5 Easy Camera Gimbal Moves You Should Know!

Hey, what's going on? Wyman Gentry here, and today I want to talk to you about 5 camera gimbal moves for real estate videography that are going to change your life. They're not going to change your life, but they work pretty well. So before I get started, the first thing I want to say is at the very end of the video, I'm going to have a little extra element to add to this. It's something that puts any of your gimbal moves completely over the top. Stay tuned and watch that for sure.
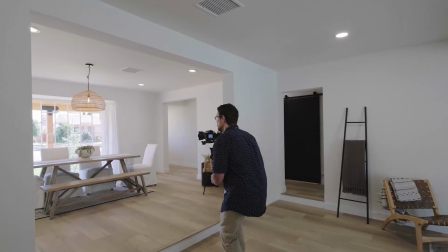28s
All right, so the first gimbal move is the push-in. Super simple, super effective.
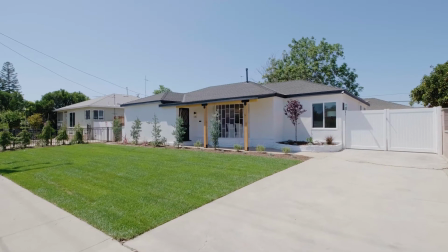32s
This works for front of house shot, entering the backyard, entering rooms.
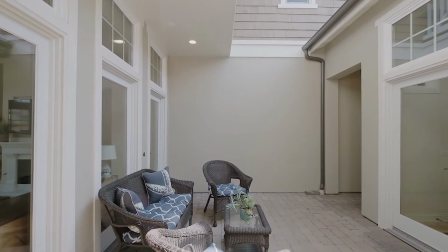38s
It pretty much works anywhere. Another element you can add to that push-in is to introduce a foreground element, something that you walk past.
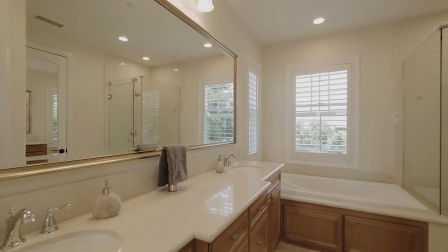45s
This gives sort of a little bit more of a depth perspective. Second move is the pull-away shot. This is super, super easy. Just shoot it forward and then reverse it in post. Why go through the effort of like walking backwards when you can just do it forwards, and it's probably going to be much cleaner looking that way.
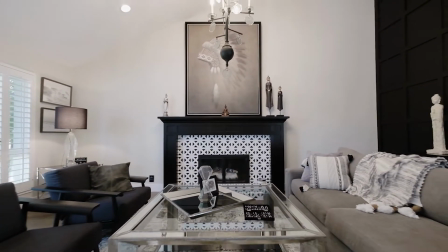63s
This is a great shot to use when you're exiting a room, sort of like a transition as your last shot as you're kind of moving away from the room.
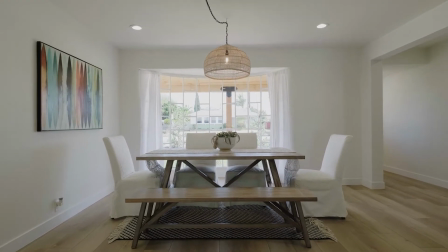70s
Be careful though, if you have a car or something in your shot, if you're doing like some sort of exterior, or if you have a window and there's a car driving by in your shot,
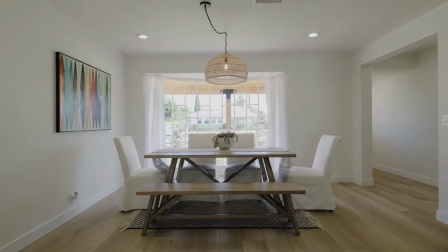77s
if you reverse this in post, that car is now going to be going in reverse.
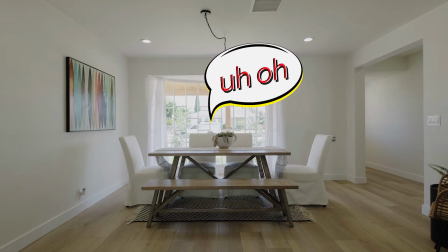81s
And most cars aren't usually driving backwards at 45 miles an hour unless it's a drunk driver driving home backwards. In which case I would say make that video, because that's awesome. Number 3 gimbal move is a room reveal.
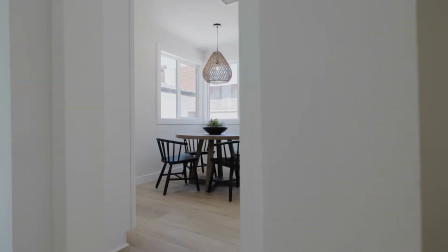94s
The goal in this shot is to sort of hide your camera behind a wall and slowly pan left or right,
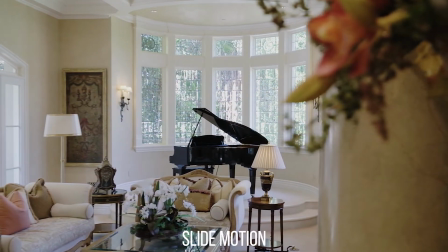102s
revealing the room. This is a great shot just to sort of add variety to your footage. Our 4th shot is a detail shot. For these, I zoom in on my lens and focus on something, whether it's like the sink or the fireplace or the stove,
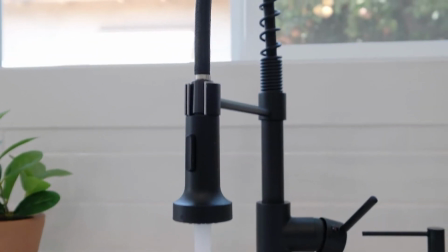117s
and do just a very, very slow movement around. You don't have to get a lot of like distance from point A to point Z. Just a very small movement will get you there.
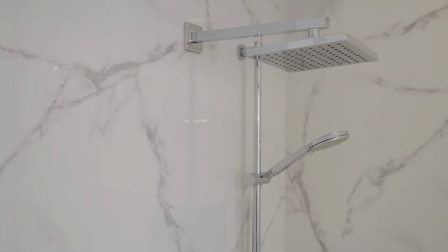130s
You only need about 2 seconds, and it really helps to break things up in the room. And the last shot is going to be the walk and turn. So this is basically where you just walk into a room and you kind of turn a little bit.
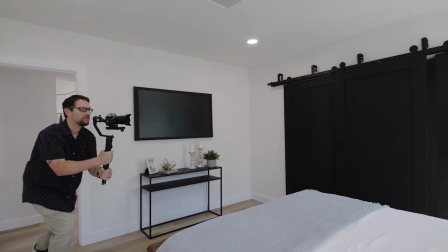143s
Actually, you can do this anywhere. You don't have to be walking into a room.
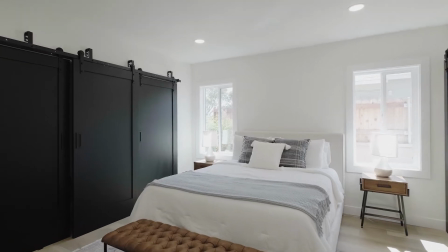147s
You can just sort of be in one area of the room and walking forward and panning the camera at the same time.
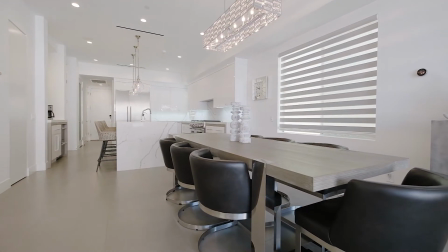153s
You can do this in pan left or pan right. Just depends on how the room is laid out. So that last element that I was talking about earlier that is going to help you make your footage just over the top, cinematic, super smooth, awesome. I'm gonna mention that right now, but I also want to mention, do me a favor, if you like this video, if it's helpful to you in any way, hit that subscribe button and hit the like button, because I would very much appreciate that, and I want to make more of these videos for you guys. So here it is. Shoot all your footage at 60 frames a second, and then in post, you're gonna slow it down to 30 frames a second.
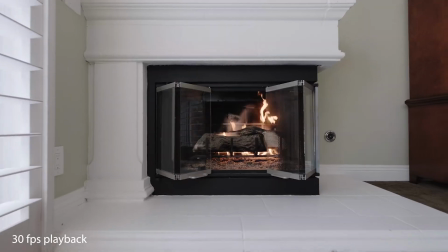187s
This is gonna make all your footage look completely buttery smooth and super cinematic. And it's also gonna help reduce those camera shakes and bumps to a small degree.
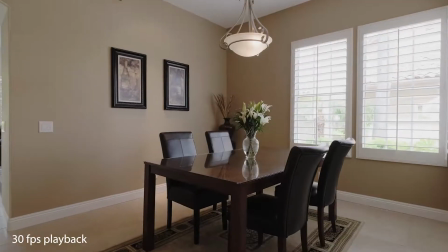199s
It's not, gonna completely eliminate that. So you do have to spend time working on these movements and stuff. You will get better over time, but you have to keep practicing. But yeah, shooting at 60, reducing to 30 is amazing. And then you're gonna render all your entire video at 30 frames a second. And there you go. I hope you guys found this useful. Thanks for sticking around, and I'm gonna see you in the next one.